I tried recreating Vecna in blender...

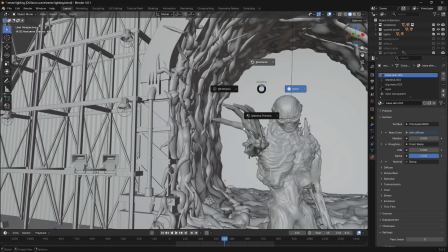And this was so frustrating because I could preview the scenes in the viewport and it looked fine, but then as I went to render it, nothing.
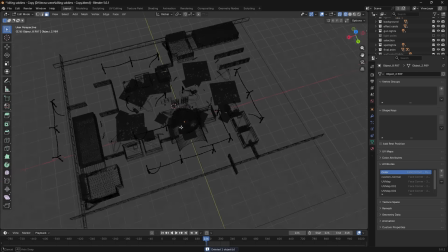Anyways, what I finally had to do was to set up my camera angles first and then basically go in and delete everything that was outside of view,
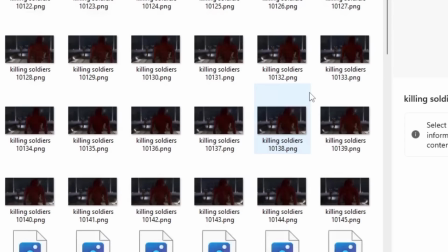decrease the render settings like crazy, and finally I got some images rendered in my folder.
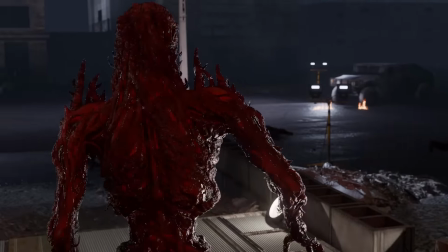And once I had these final renders that admittedly looked pretty cheap,
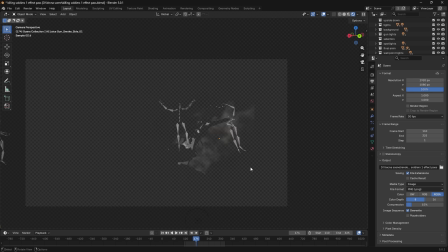I could then render these different effect passes in a separate blend file using the AE Juice assets and comp that into my scene in post.
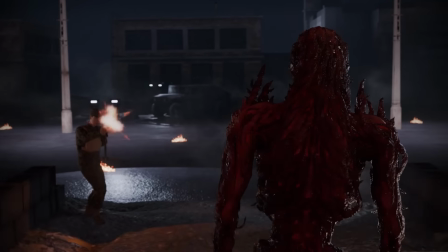And this really helped bring more detail to the scene, like the fog in the background or these dust effects that I just comped in as planes.
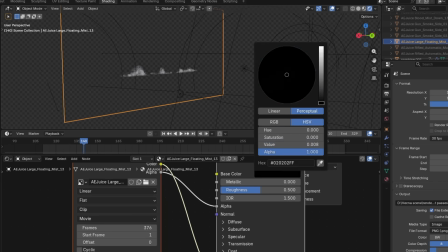And if you've seen some of my previous projects, you know that I typically do everything in camera, so to speak,
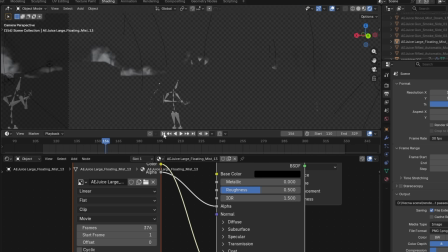but this was a really fun experiment experiment, integrating some 2D assets into my 3D scenes,
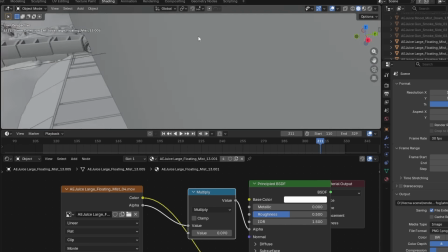and it almost feels like cheating because you can get a really detailed result in no time at all.
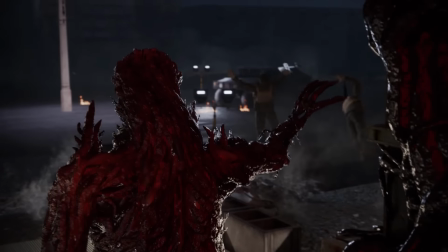So like this dust kick up from the force push, I could have done a full smoke sim,
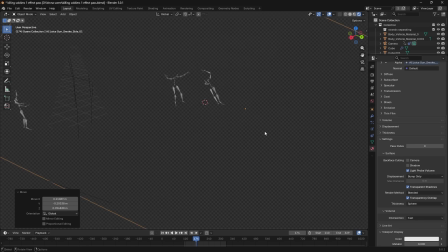but just placing some dust hits in a smart way is probably 10 times faster and honestly gives a really good result in this case.
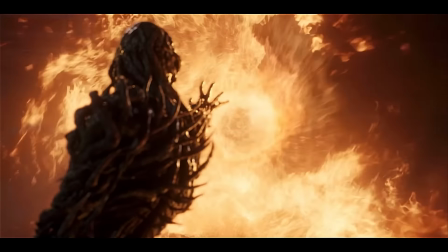To get the flamethrower effects, I decided to use a combination approach of a simulation and 2D effects.
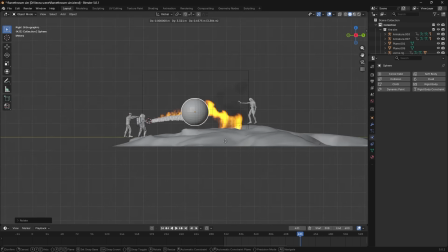So to get the base sim, I created this setup in a new blend file and had this inverted dome to act as a force barrier.
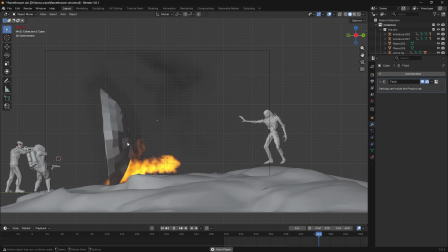Then I baked that to a VDB file, and here's a great trick on how you can fake more detail in your fire simulations.
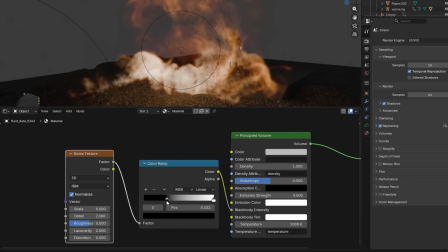So if you plug a noise texture into the emission strength and crush the contrast using a color ramp,
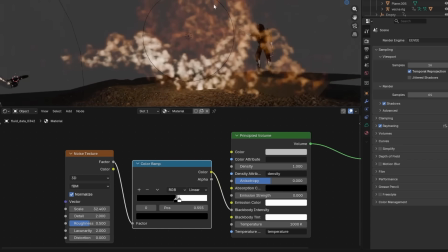you do get some extra detail, but it doesn't flow realistically with the simulation.
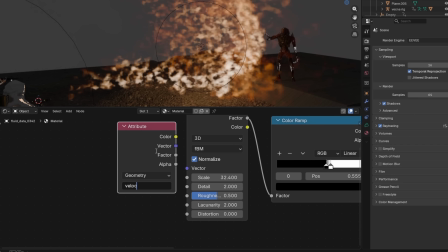So add in an attribute node, type in velocity, and use that as the vector to drive the noise.
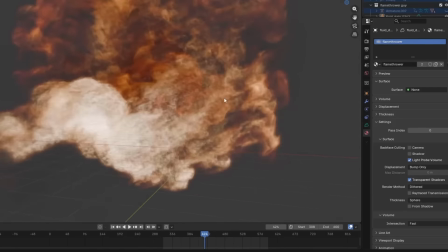This makes the noise texture flow naturally with the movement of the flames, giving you a ton of free detail.
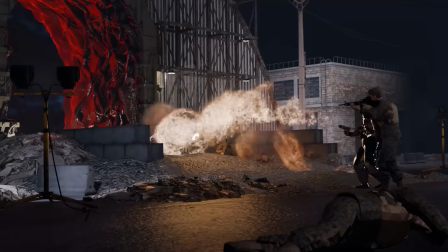And if you look at this before and after, you can see a huge difference there. So I rendered that flamethrower scene and then comped in some stock flames on the ground here.
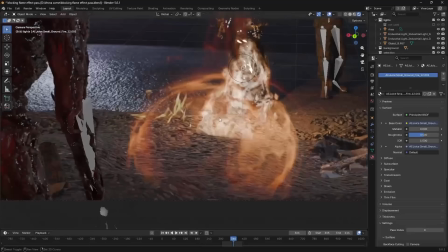And I think those flames on the ground there really added a lot of perceived detail to the fire as a whole.
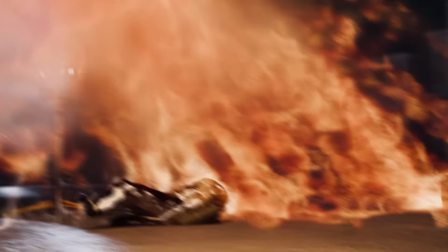After everything was rendered and I gave it some love in post, comping in some extra assets, this was the final scene.
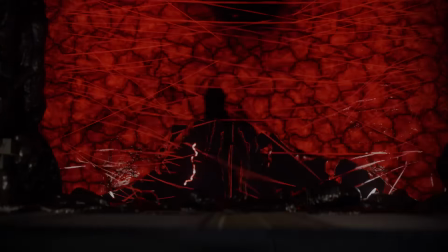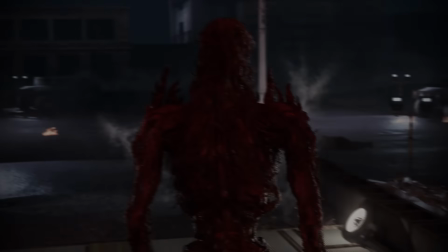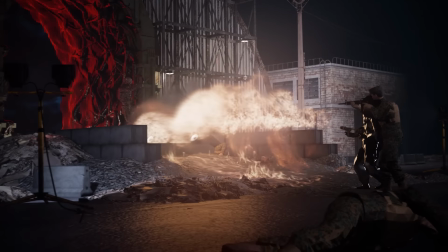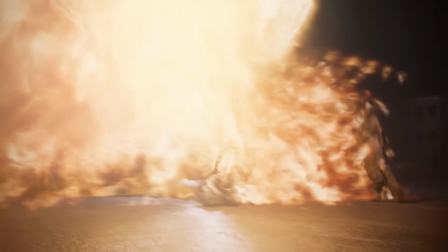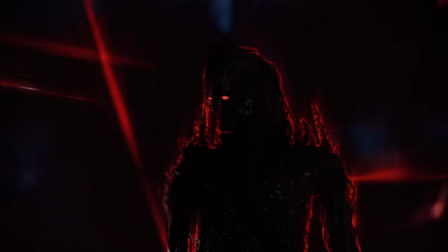So unfortunately I missed the deadline and lost some hair trying to get this scene to render, but overall I'm pretty happy with what I managed to churn out after all.
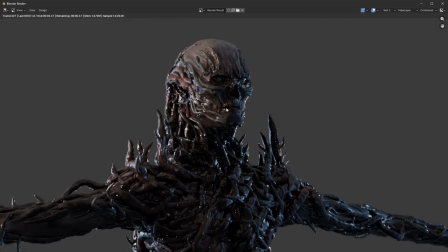Especially the Vecna model itself, I think that might be one of my favorite sculpts yet.
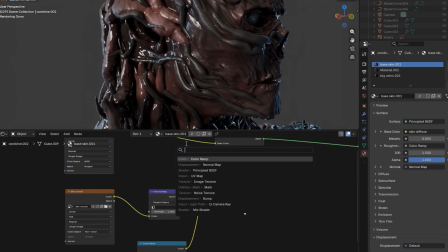But I guess this is a great lesson to enter the new year with. Sometimes you can give it your best and still fall short of the vision you had in mind.
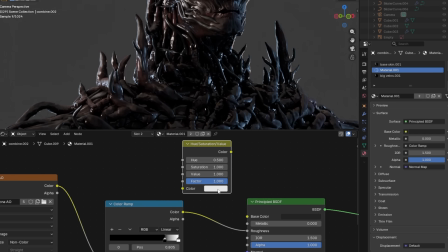And even through these bouts of frustration, you're learning and improving as an artist and ultimately becoming a more resilient person.
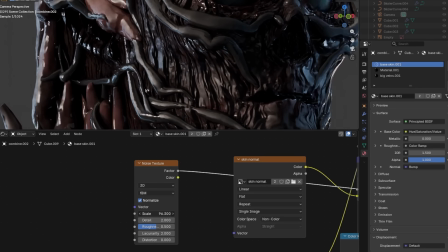But I thought it might be interesting to show you guys sort of the reality of making projects like this.
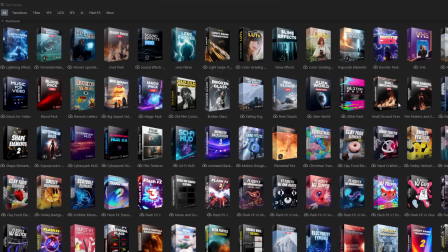But yeah, big thanks to AE Juice for bringing this video to you,
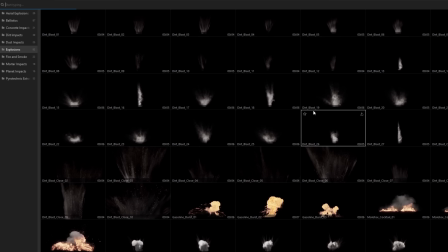and I really enjoyed working with his assets and seeing how much detail and texture it helped bring into my scenes.
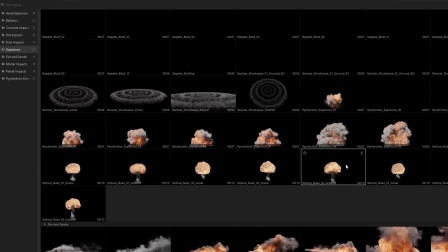And I'm looking forward to keep using these assets in future videos as well. If you want to grab some of this for yourself, I'll drop some links in the description.
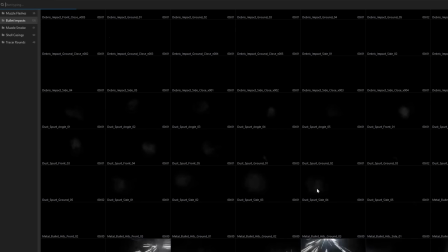There's even some great free assets there for you to grab, so don't miss out on that. Anyways guys, thank you very much for watching this video and for all of the support in 2025.
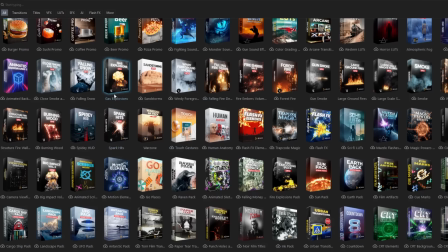I wish you all a happy new year, whether you celebrate it alone or with friends and family. Take care guys, and I'll see you in the next one.